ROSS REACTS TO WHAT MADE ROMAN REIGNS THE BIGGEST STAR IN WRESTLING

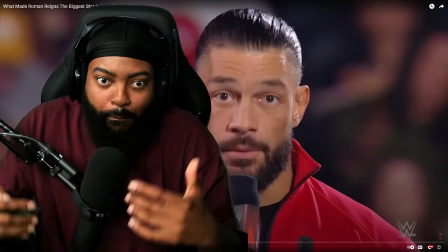embo when he would get mad like that burst of rage would just come out of nowhere like it would it would be
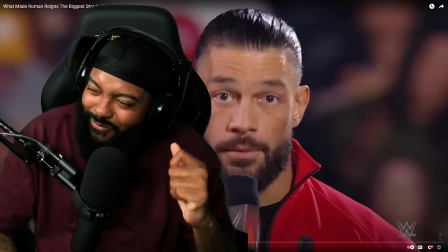very subtle he'd do them face twitches and then when he finally just
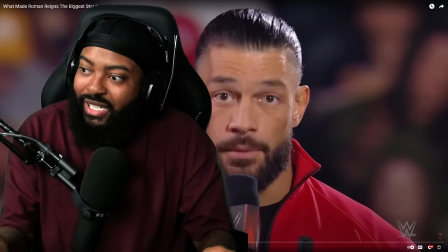explode with rage the shit would be like oh whoa you know what i'm saying oh shit you good robin like it was it's quite terrifying but it adds that layer of depth to his character like he explodes and when he does it could be problematic man personal
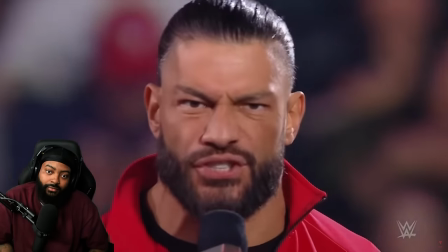because it's always been personal what you do this is the respect you
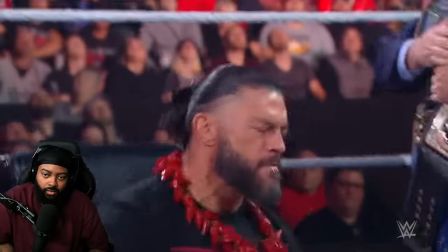show me and not solo how would that man play games with
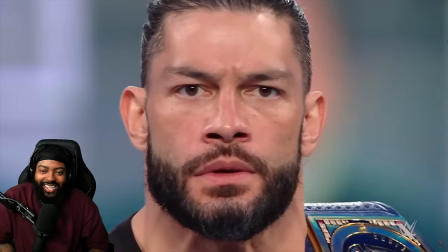me why would you play games with me yeah you're the wise
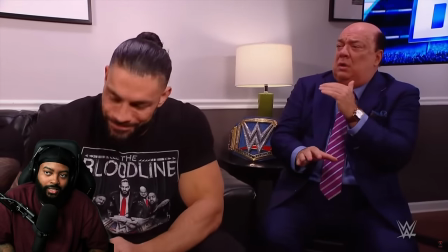man when i say you're the wise man here we go
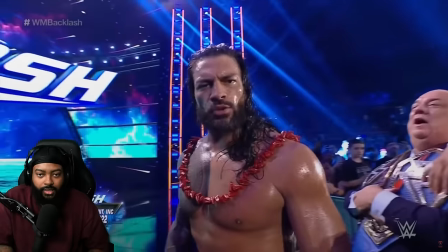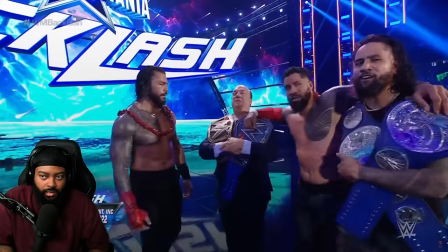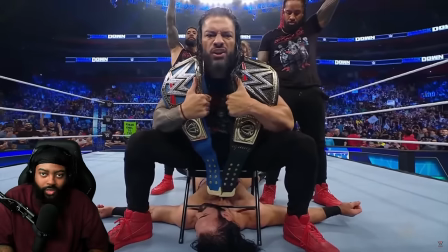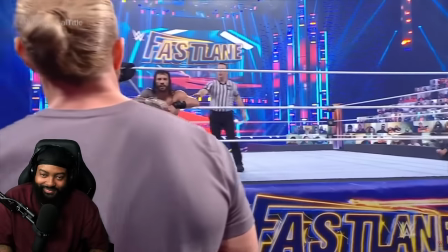The tribal chief's trash talk didn't even stop when the bell rang. Roman took full advantage of there being no fans in attendance during 2020 and 2021.
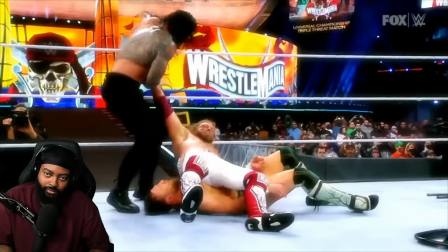Reigns talked us through the match. It added such a unique element to his presentation. It helped further game over as a heel while greatly adding to the story being told
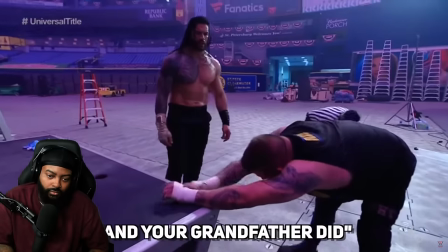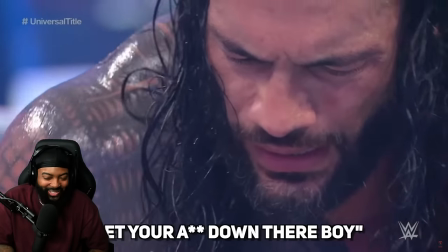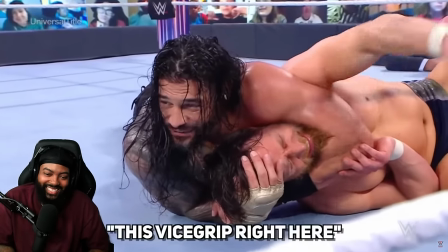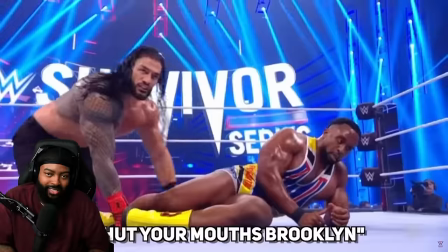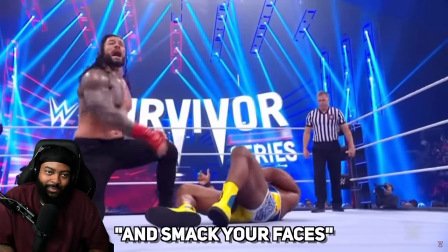Smack y'all
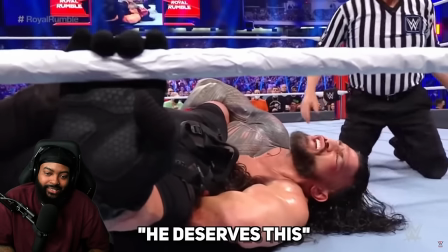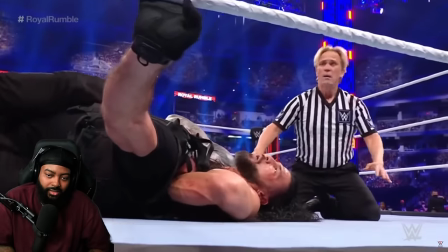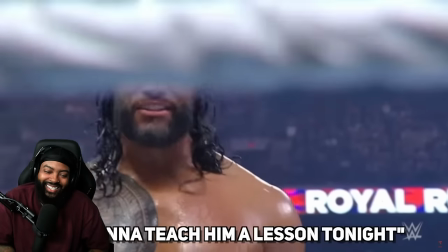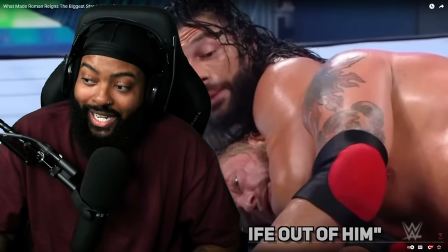I love that Some people say, oh, he talks too much while wrestling No,
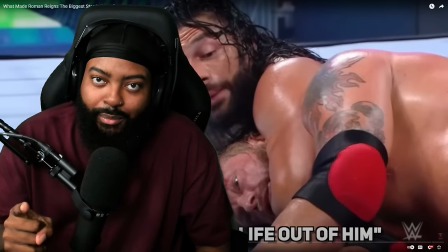this works with him Because he's an asshole He's talking
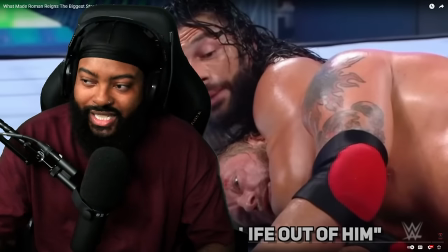trash to his opponents is he's being disrespectful which
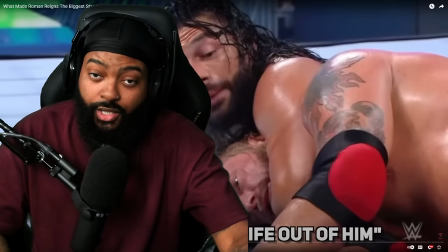makes you as a fan watching on television now you you can get even more invested because now you want to see
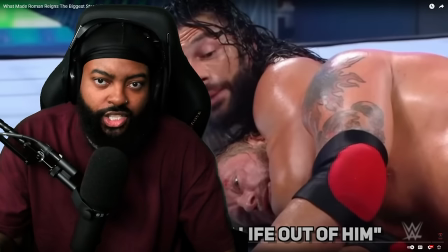this guy lose you want to see him get his comeuppance because he's really talking shit he knows the cameras can hear him he's half the time he wants the camera to pick up hey come here listen here i think he i think he was facing john cena at one point he's like hey
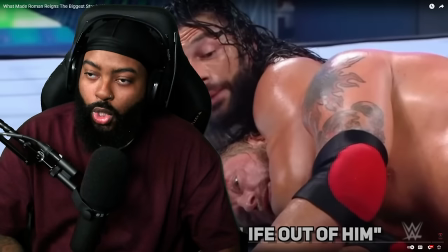we gonna send his ass back to hollywood you know like he was he was talking his talking i think it adds that layer of great heel work to his uh character man
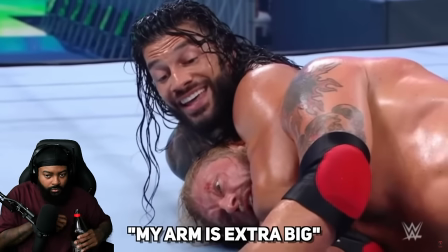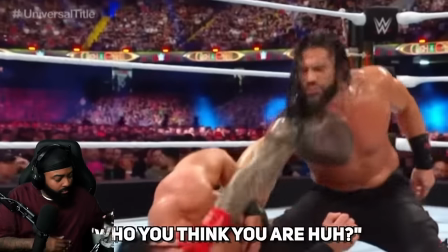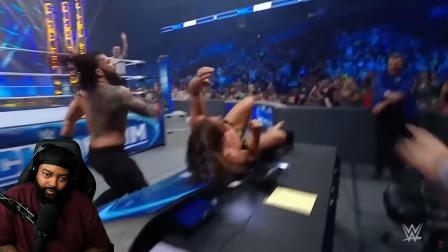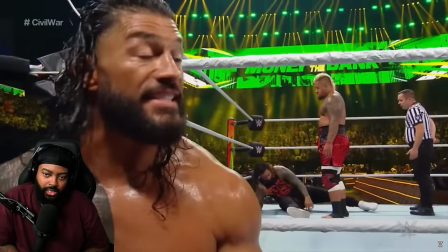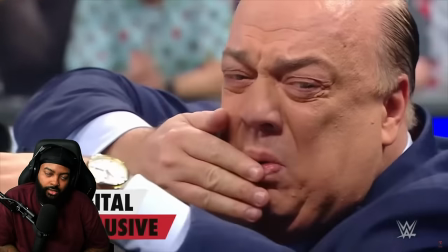Roman's matches with Jey Uso were storytelling masterpieces for this reason. The incredible character work and sheer emotion portrayed was pure cinema.
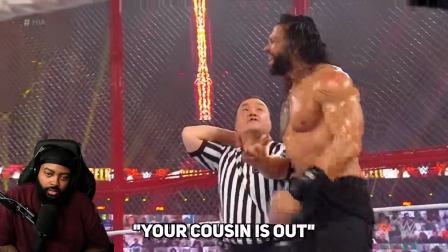So good.
Go all the way out, man. Your cousin is out. Your cousin is out. You're out.
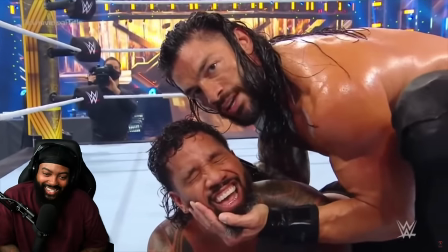You're out. Tell the whole world that I am the head of the table, the tribal chef, the boss.
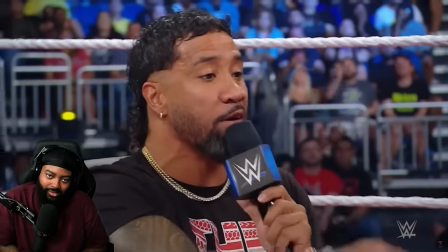I'll grab that lady's left symbol over there and slap you across the air towards.
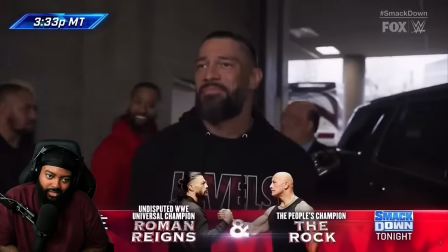let's go fix everything jay messed up come on let's go another way roman's character work greatly improved was through his facial expressions
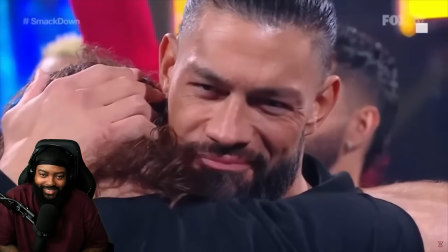there were times when he showed intense emotion like we just saw most of the time it was those slight gradual changes in expression that really told the story reigns could say
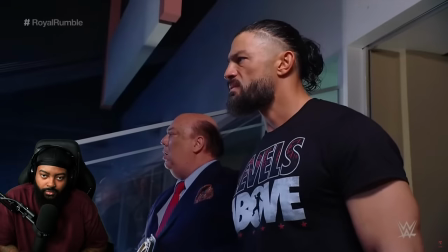a lot without over emoting
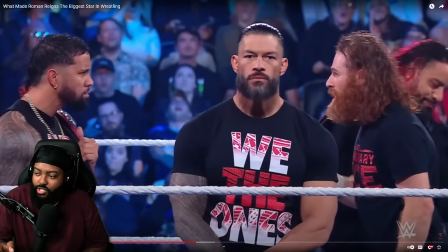This was such a fucking great segment, bro.
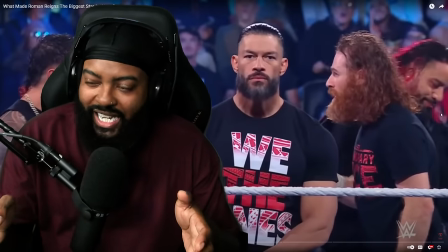Look, the camera set up, the positioning, and his facial expression.
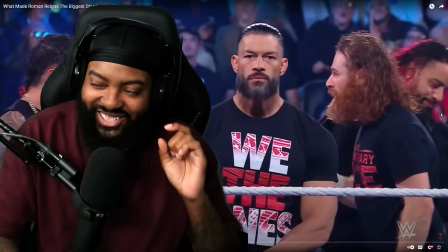He didn't say a single word. He just looked up.
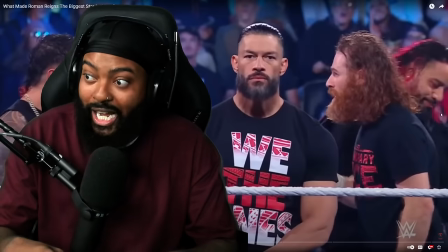And everybody hit the O. You know, us watching live, we was like, O. Because you knew some shit was about to pick up. this is this is this is why i said he was leagues abound of
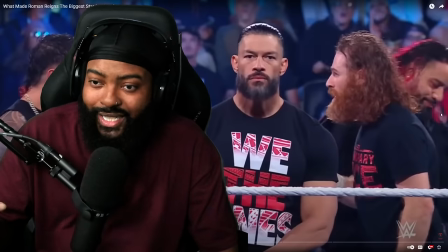leagues and bounds above everybody else in a sense of just getting it
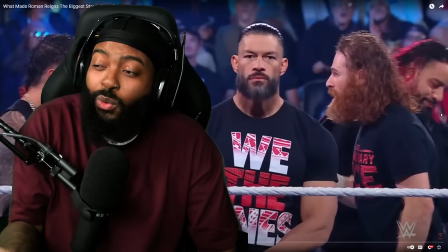and this is the guy we've been watching for so long that didn't really have it yet or
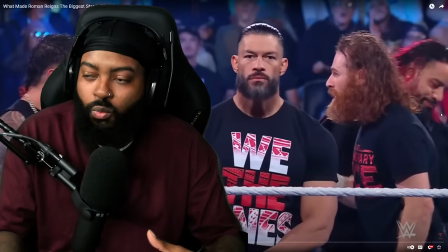kind of was being hindered by what vinson management wanted
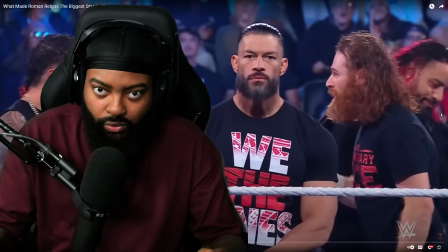him to do but when he got a chance to really be himself and just tap into that fantastic
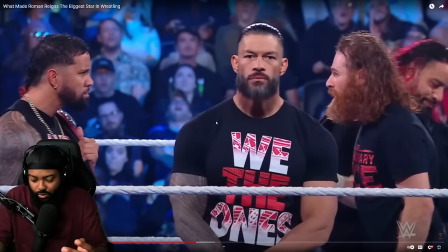even just the small stuff like facial expressions just
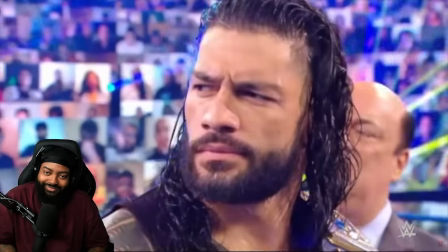look at the different ways he reacted to being cut off by rest's entrance music roman's face told us exactly what he thought of the person interrupting
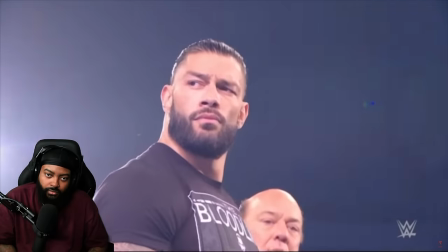him and the threat they posed
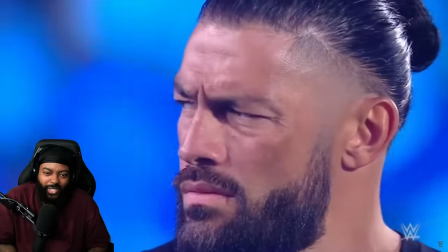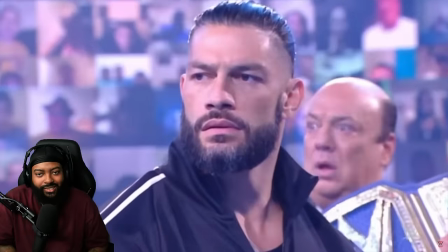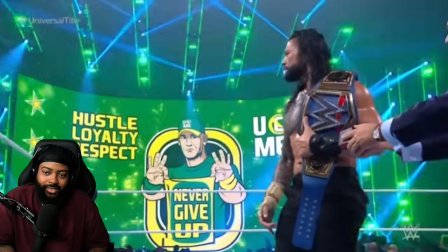this one was wild dog he hit he hit the couldn't believe what he saw
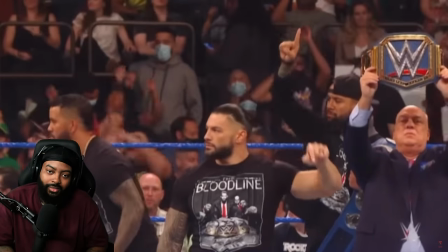Yeah.
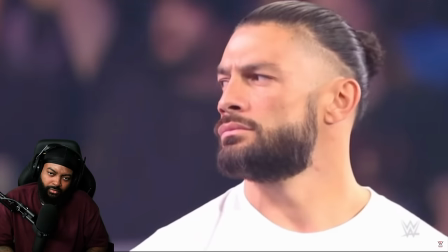We all want to go big. Wait a minute. It's the brand new WWE champion.
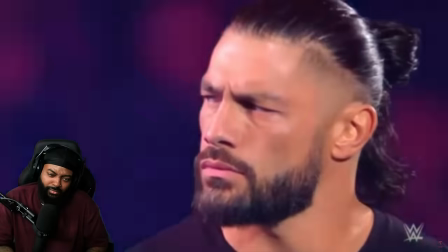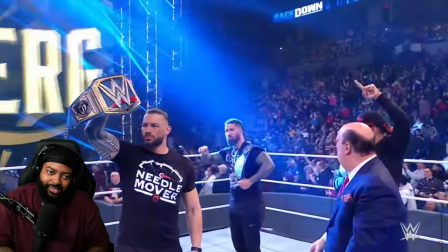Wait a minute. It can't be.
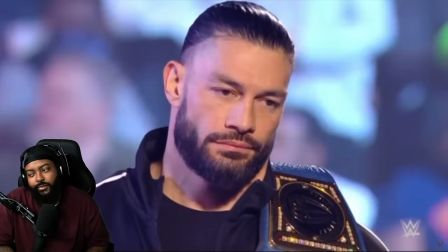Beautiful. This son of a bitch.
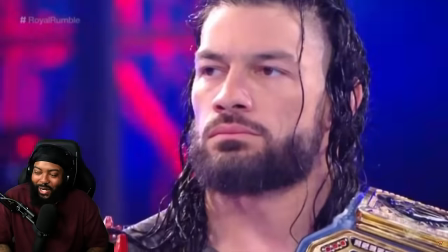this is cold too this is so cold bro so good look at this wren's also used seth is just man
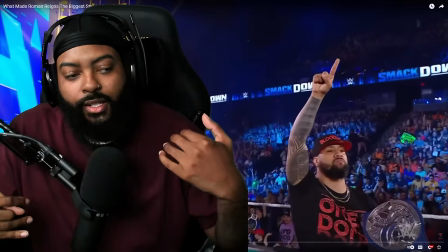seth and roman's rivalry war it's the newer day version of stone cold in the rock in the
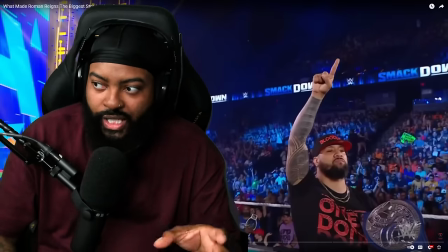sense of how personal their story has been how interconnected their story was back in the
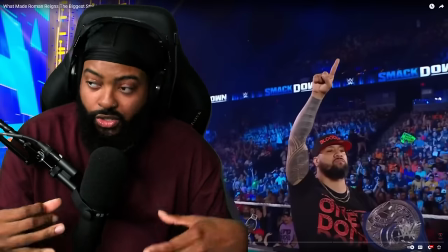day this is the generation's stone cold in the rock you
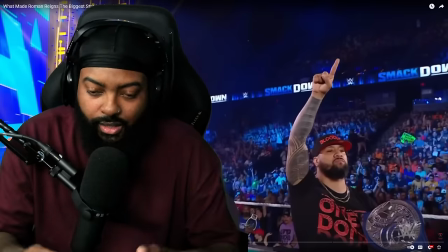know some may say it's blasphemy blasphemous for me to compare those rivalries to each other but as a kid as a fan growing up watching this you know who seth is you know who roman is you know how they were especially if you got introduced to them through the shield and over the years watch their separation how
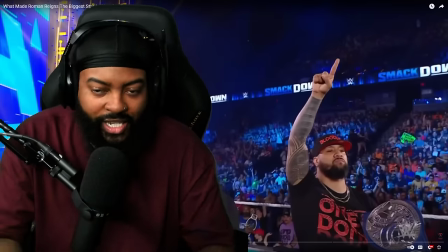everything played out they will always revolve around each other in the sense of being connected to each other in wwe and uh it's it's dope to see you know i can't wait to see how things play out
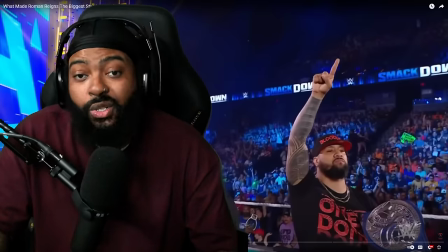towards the tail end of their careers and you know we hopefully we do get that one-on-one match at wrestlemania between these guys at some
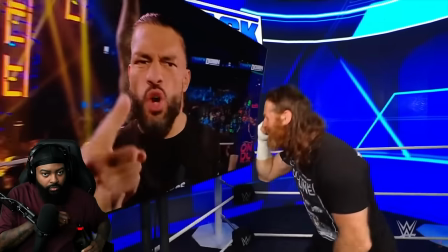point man there's a number of catchphrases and taglines to build his heel character's identity the signature finger to the sky told us reigns in the bloodline were
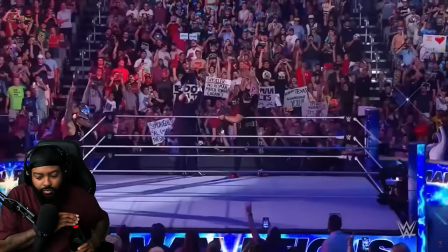the ones, while everyone else were the twos, as they like to put it.
We're the ones, right?
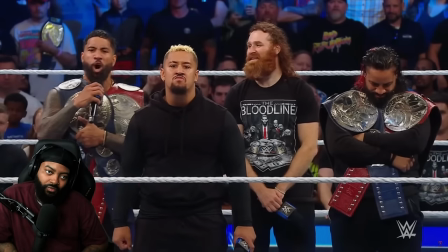Yeah. We're the ones. The bloodline. Cause you're the twos and we're the ones!
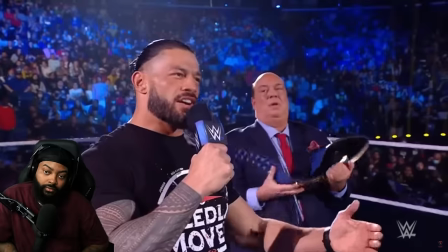Then as soon as Roman got on the mic, he demanded everyone acknowledge him as the tribal chief.
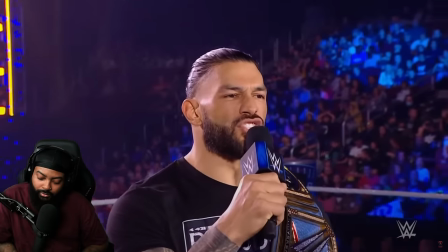Then acknowledge your tribal chief.